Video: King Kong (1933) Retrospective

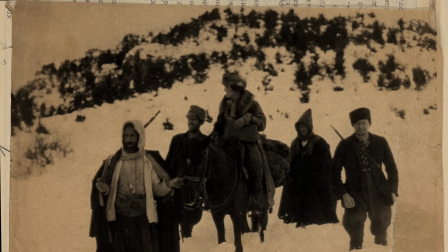4:11 Now, you know, you have all these, you know, action films and things being made by directors who do MTV and have no sense of life and then you have this
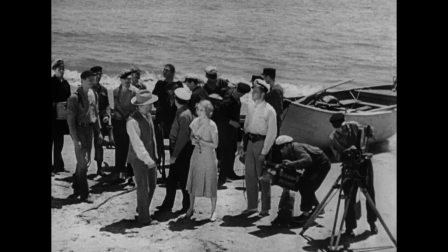4:20 movie done by these guys who had adventures in a time when taking those adventures was hard physically brutal dragging this camera equipment around
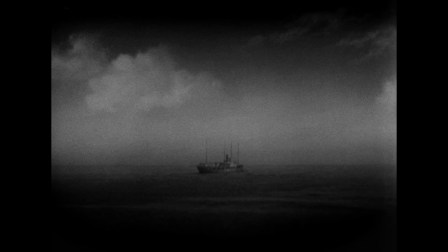4:28 just like these guys are doing yeah in the movie and really putting their life on the line all the time and they brought that to this movie you can feel the
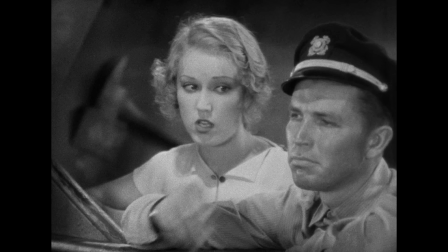4:36 authenticity of it despite the fantasy element the crew set sail for their uncharted destination and the movie is off during their voyage
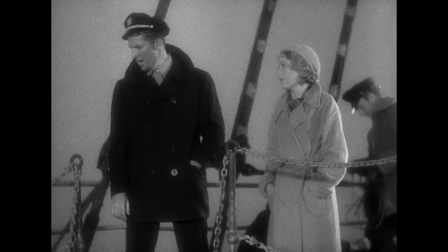4:43 on the steamship venture, Anne falls for its first mate, the handsome, no-nonsense man's man,
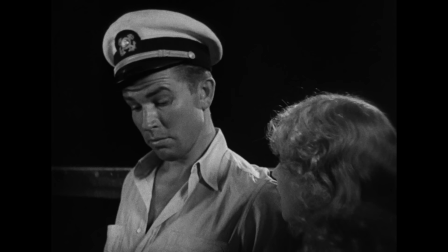4:49 Jack Driscoll, played by Bruce Cabot, an actor who would go on to play many cowboy roles alongside John Wayne.
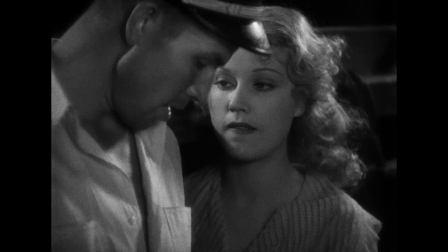4:55 Cabot, I think, is rather flat here. He doesn't hold a candle to Fay Wray's vulnerability and charm, illustrated here in one of their romantic moments.
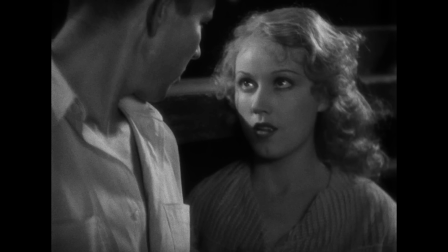5:02 You can see a blushing eagerness to be loved in Wray's eyes, her glowing face,
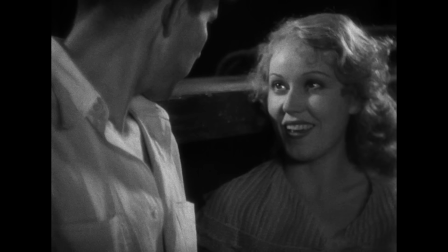5:07 how she can convey this girlish longing for companionship, as well as this mature, provocative sexuality.
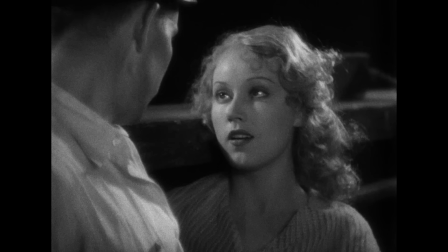5:14 And then Cabot's just sort of ladling out goofy lines with an aw shucks delivery.
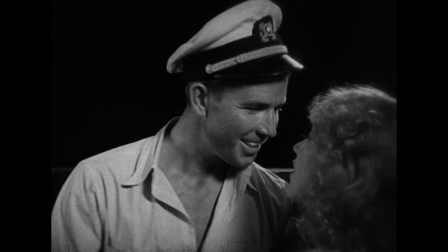5:19 You don't feel anything like that about me, do you?
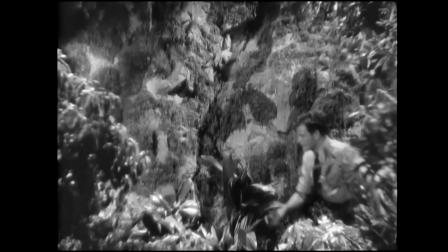5:24 It's tough, and Cabot is never anything other than one-dimensional in this movie.
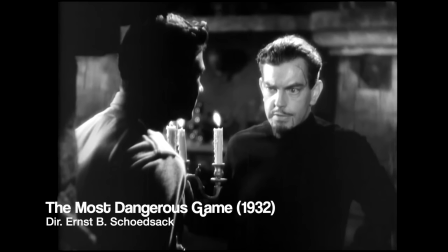5:28 It makes me wish the filmmakers would have opted for their original choice of Joel McRae in the lead.
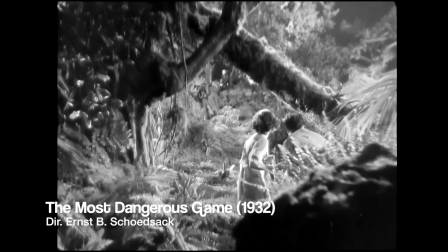5:34 McRae was actually filming the most dangerous game for Cooper and Shostak simultaneously.
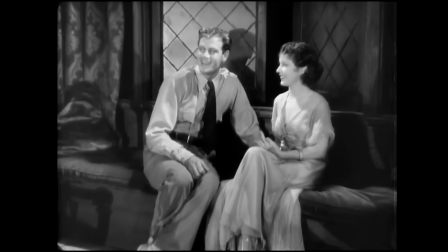5:40 So simultaneously, in fact, that that film reused many of Kong's jungle sets in its production.
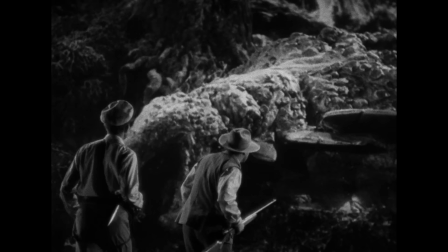5:46 I think McRae generally brings a good-naturedness and affability to all of his roles,
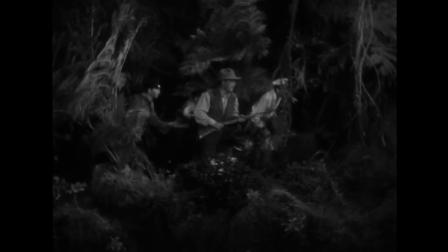5:51 a quality that's lacking in Cabot, and it would have been useful playing alongside Robert Armstrong's denim.
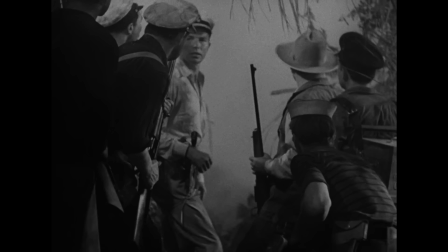5:57 As the film stands, they're always in lockstep together throughout the adventure, with Cabot as second banana to Armstrong, who really carries the scenes.
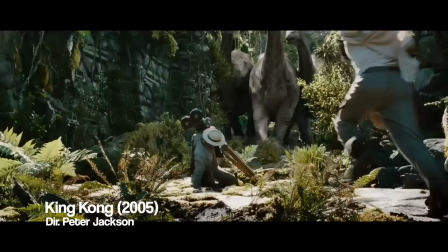6:05 I think he would have had a nice dynamic, and an actor like McRae might have brought some moral nuance to the proceedings,
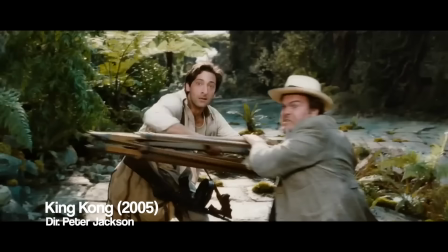6:11 rather like the dynamic between Adrian Brody and Jack Black in Peter Jackson's remake.
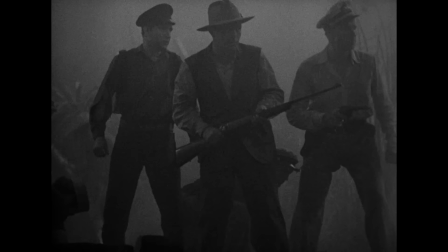6:16 Let go! I'm not leaving the camera on you, is it?
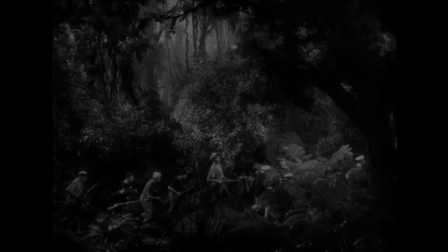6:20 Speaking of the jungle sets and overall atmosphere and energy of Skull Island, there's something so otherworldly and transportive about them,
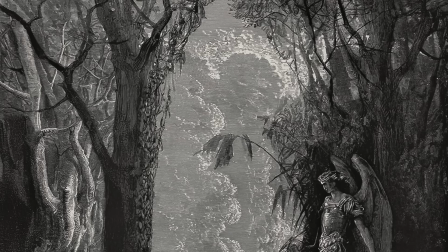6:28 based as they were on the paintings of 19th century French artist Gustave Doré at the suggestion of effects man Willis O'Brien.
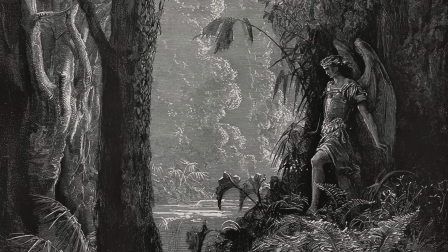6:36 Doré was best known for his biblical works and illustrations of Milton's Paradise Lost,
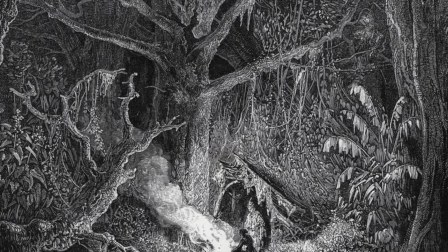6:41 the story of Satan's fall from grace, and Adam and Eve's temptation in the garden.
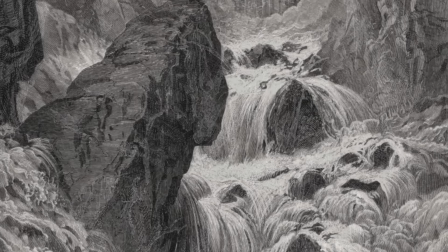6:45 What stands out most to me in Doré's paintings in relationship to King Kong is the ancientness of the foliage, the flora and fauna,
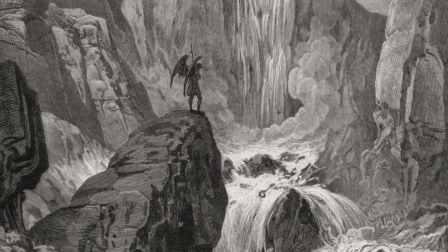6:53 the sheer unchartedness of the forests,
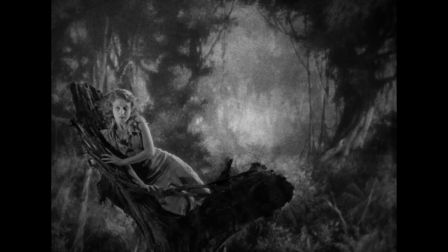6:56 as if they had been created by god a millennia ago and left to grow over each other and twist their way to the heavens
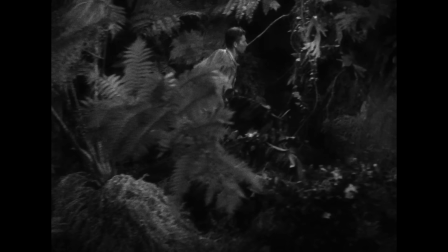7:03 of their own volition unchecked before the arrival of man and
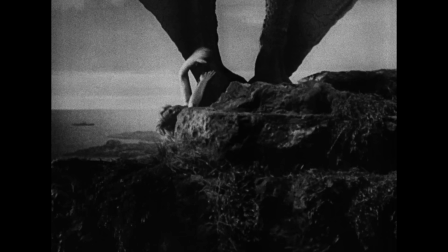7:08 in many ways skull island is sort of a garden of eden by way of darwin in
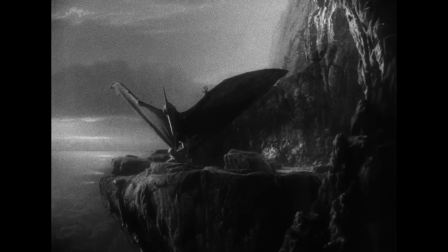7:12 that it is incredibly hobbesian we are constantly confronted with the day-to-day kill
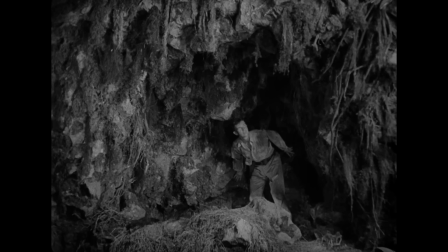7:17 or be killed environment the depth and mystery of skull island's jungle
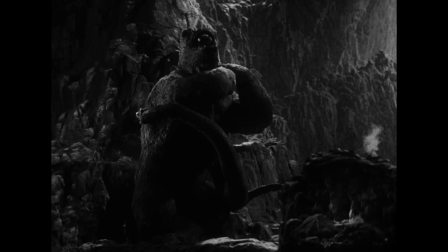7:21 accentuated by the filmmakers thrilling use of multi-plane cameras and the new technology of the optical printer, wherein multiple layers of film and disparate pieces can be placed together to create one image.
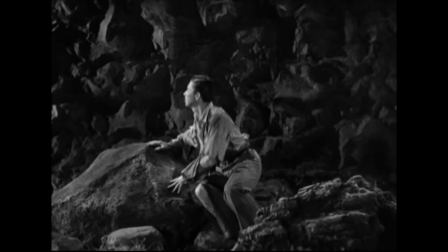7:34 This is used to great effect in Kong's cave. The beauty of miniature for a projection is that you can take a live-action plate that you've shot and essentially project it onto a tiny screen that's built into the miniature so that,
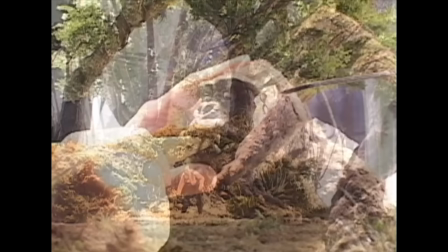7:46 in effect, you're making a composite right there in front of camera. And then, of course, you're projecting one frame at a time.
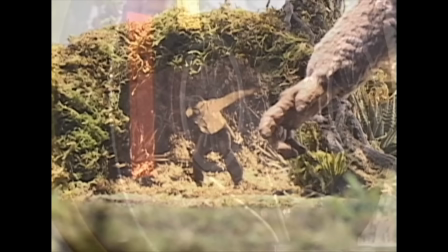7:52 So you advance the frame in the projector, then you do your animation in the front, you photograph it,
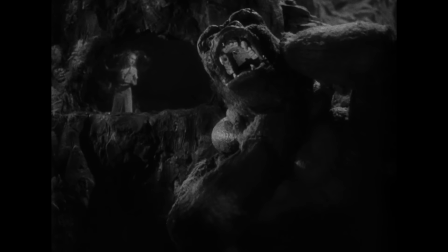7:58 advance the frame of the projector again and so forth. The king of all these many strange beasts is of course Kong himself,
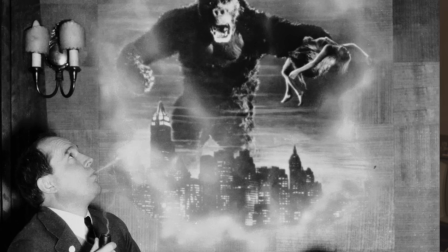8:06 a marvel of special effects conceived by Cooper as part of his obsession with apes,
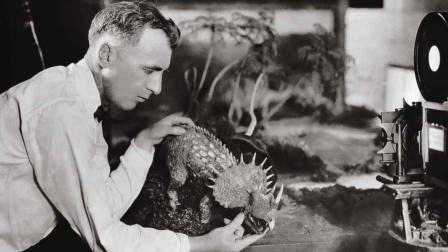8:11 a dream he could finally achieve after witnessing the stop-motion animation work of Willis O'Brien.